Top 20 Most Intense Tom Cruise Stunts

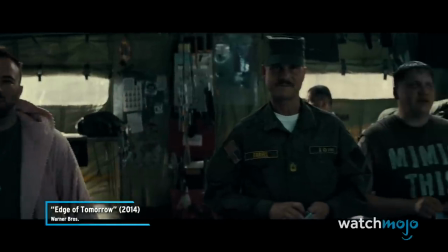0:00 Through readiness and discipline, we are masters of our fate.
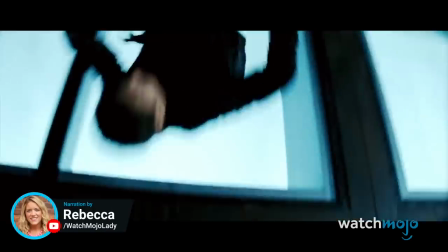0:03 Welcome to Watch Mojo, and today we're counting down our picks for the top 20 most intense Tom Cruise stunts.
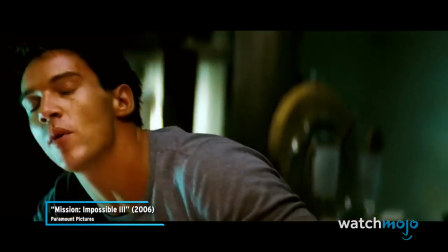0:10 Oh, you're gonna swing? No, wait. You could bounce right off the roof. Yes, I could.
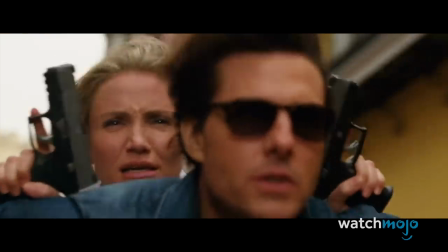0:16 For this list, we're looking at the craziest, most dangerous, and most outlandish stunts performed by Tom Cruise.
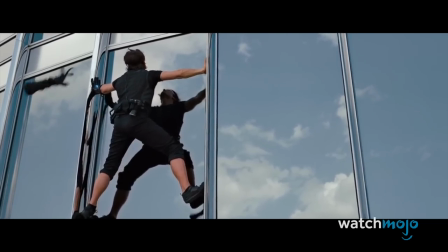0:23 Which of these stunts did you find the most entertaining? Let us know in the comments below.
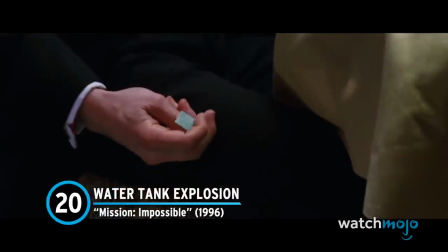0:29 Number 20, Water Tank Explosion, Mission Impossible.
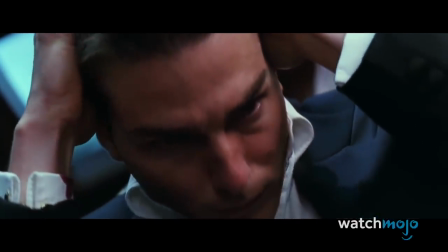0:33 Sure, the stunts of Mission Impossible may seem positively rudimentary compared to what came later, but they're still impressive.
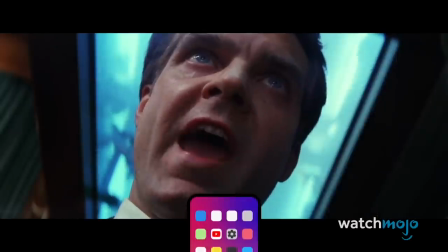0:40 In one of the movie's best action set pieces, numerous water tanks explode inside a restaurant,
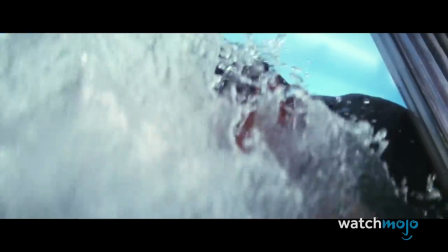0:46 forcing Ethan to evade a giant surge of water.
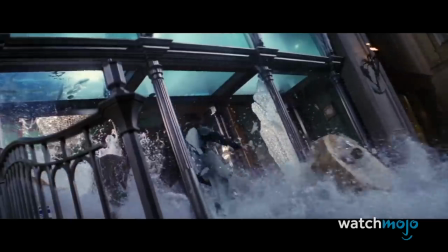0:49 This was actually Cruise's idea because he wanted the film to contain a kick-ass action scene that would elevate heart rates.
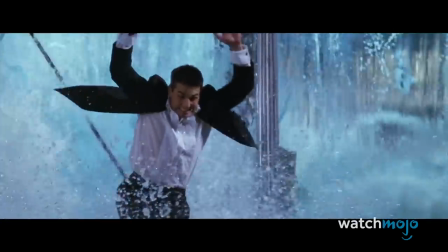0:57 Nothing has changed.
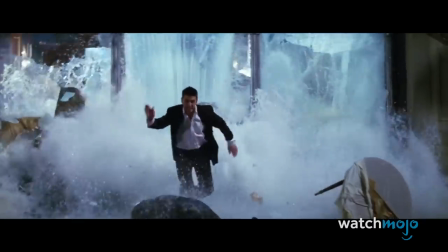1:02 The stunt was originally performed with a stuntman, but director Brian De Palma was unhappy with how it looked.
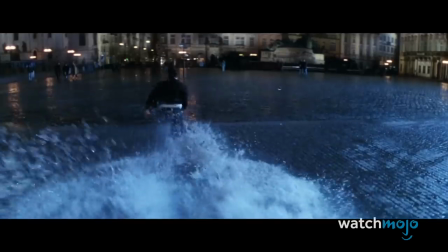1:08 He then asked Cruise to do it himself, despite the dangers of exploding glass and 16 tons of surging water.
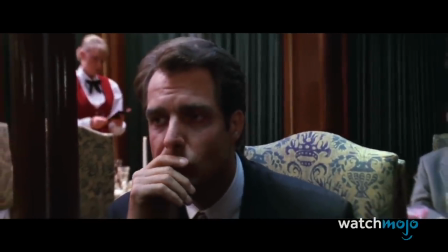1:16 Knowing Cruise, we're sure he happily consented.
You're worried about me. Why?
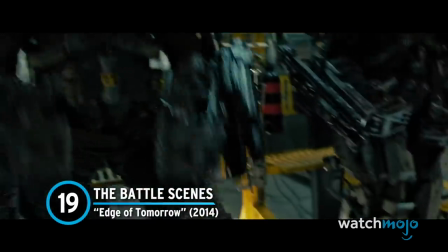1:22 Number 19, the battle scenes, Edge of Tomorrow. Not even bulky battle suits can stop Tom Cruise from doing his own stunts.
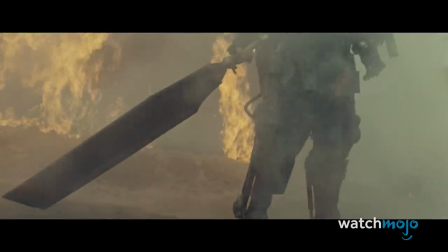1:30 Both Cruise and Emily Blunt donned the battle suits for real,
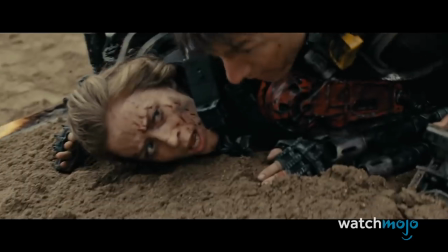1:34 each of which weighed over 80 pounds and could require up to half an hour to crawl into.
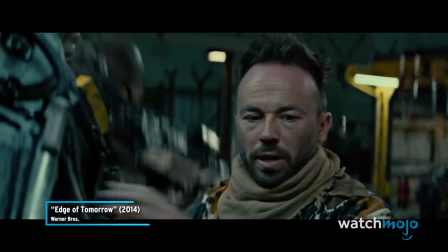1:40 All right, man, let's get the show on the road. I gotta suit up. What's that noise?
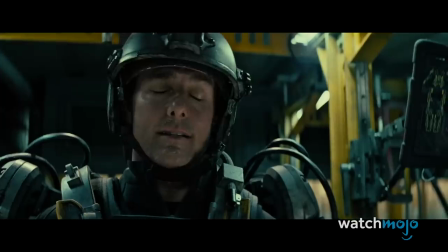1:46 Let's go. Listen, man. I've never been in one of these.
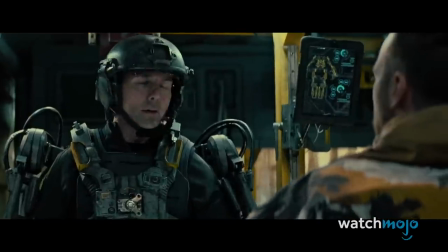1:50 The suits were specifically designed to show the actors' faces, and therefore lend a degree of authenticity to the movie's action sequences.
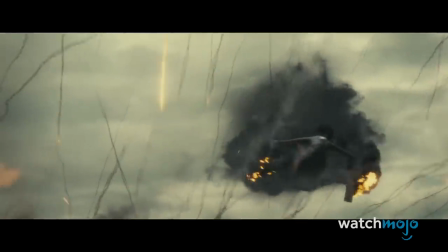1:57 If it looks like Cruise is being tossed and thrown around inside an 80-plus pound exoskeleton, that's because he was.
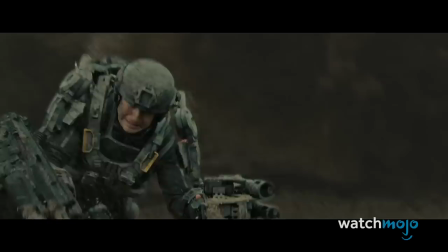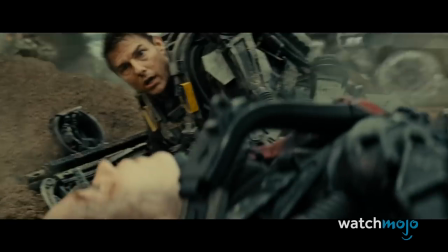2:10 We're sure every possible precaution went into its safety, but count us out. Those suits look like they could squash a neck in a second.
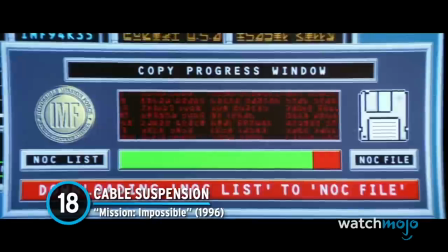2:19 Number 18, Cable Suspension, Mission Impossible. Even today,
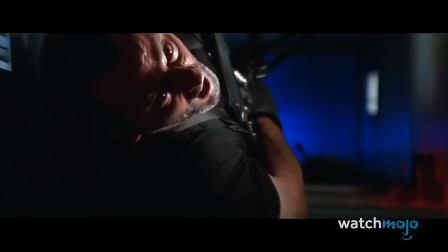2:24 the defining image of the Mission Impossible franchise is a black-clad Tom Cruise suspended an inch above a shiny white floor.
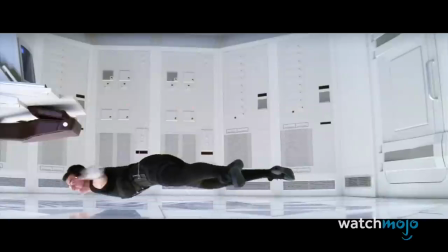2:37 Not only is the color contrast visually pleasing, but the image just exudes suspense and spy movie thrills.
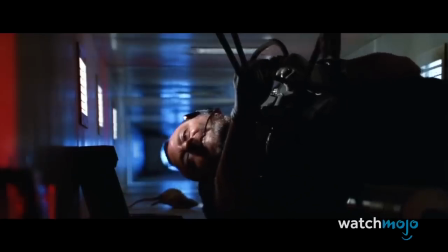2:44 It's evident that this is actually Tom Cruise being suspended.
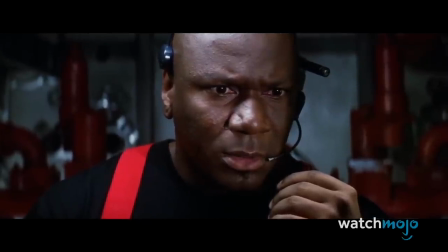2:48 And while it's not one of the more dangerous things he's done, it's easily one of the most iconic.
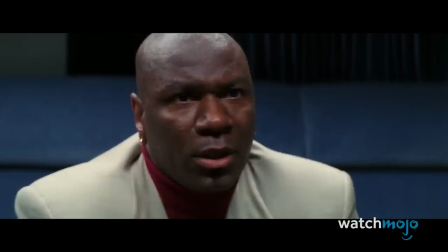2:53 And you really think we can do this?
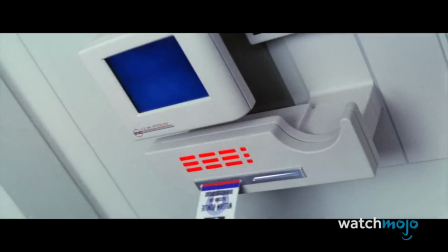2:59 We're going to do it.
Cruise had a hard time pulling off the stunt because he couldn't balance his body with the cable and his face kept slamming into the floor.
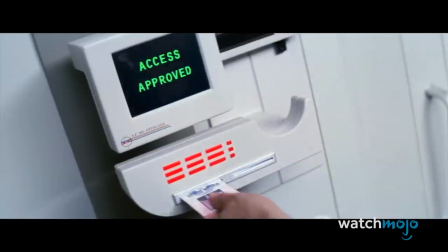3:08 To remedy the problem, Cruise put British pound coins into his shoes to counterbalance his own body weight.
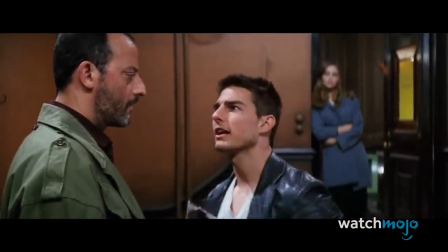3:15 I know what you're thinking, Krieger. You're thinking back in the computer room, I was up here, he was down there.
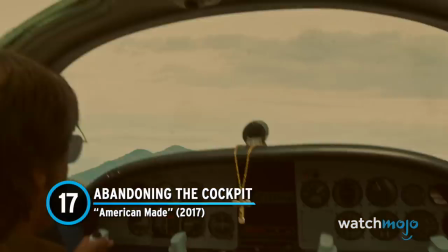3:23 Number 17, Abandoning the Cockpit, American Made. Only Tom Cruise can talk producers into letting him fly a plane.
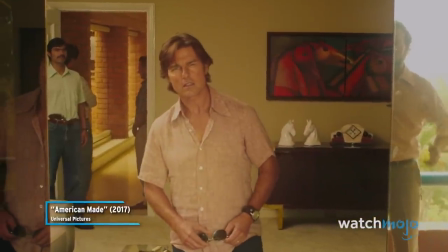3:31 You know the routes? You can get in and out Estados Unidos with your fancy plane.
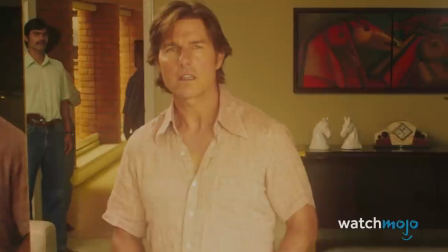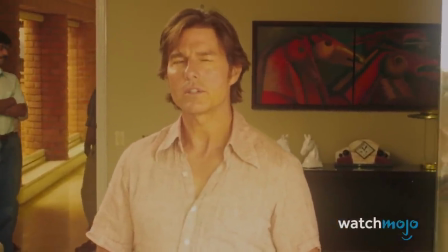3:41 What kind of riches are we talking about here?
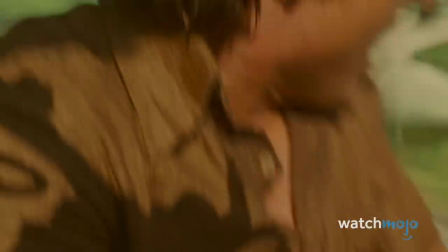3:43 In any other movie, this would be seen as a monumental safety risk that could result in the star's death.
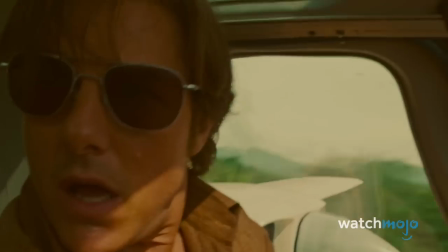3:51 But Cruise has a certain power in Hollywood, so he was actually allowed to fly a light aircraft for real.
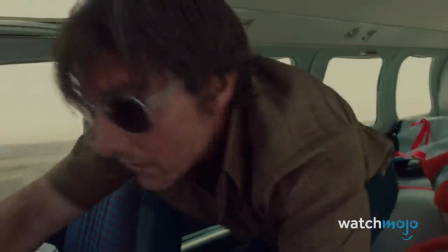3:58 But it gets even crazier. In one scene, Cruise's character Barry Seal abandons the cockpit to dump drugs out of his plane.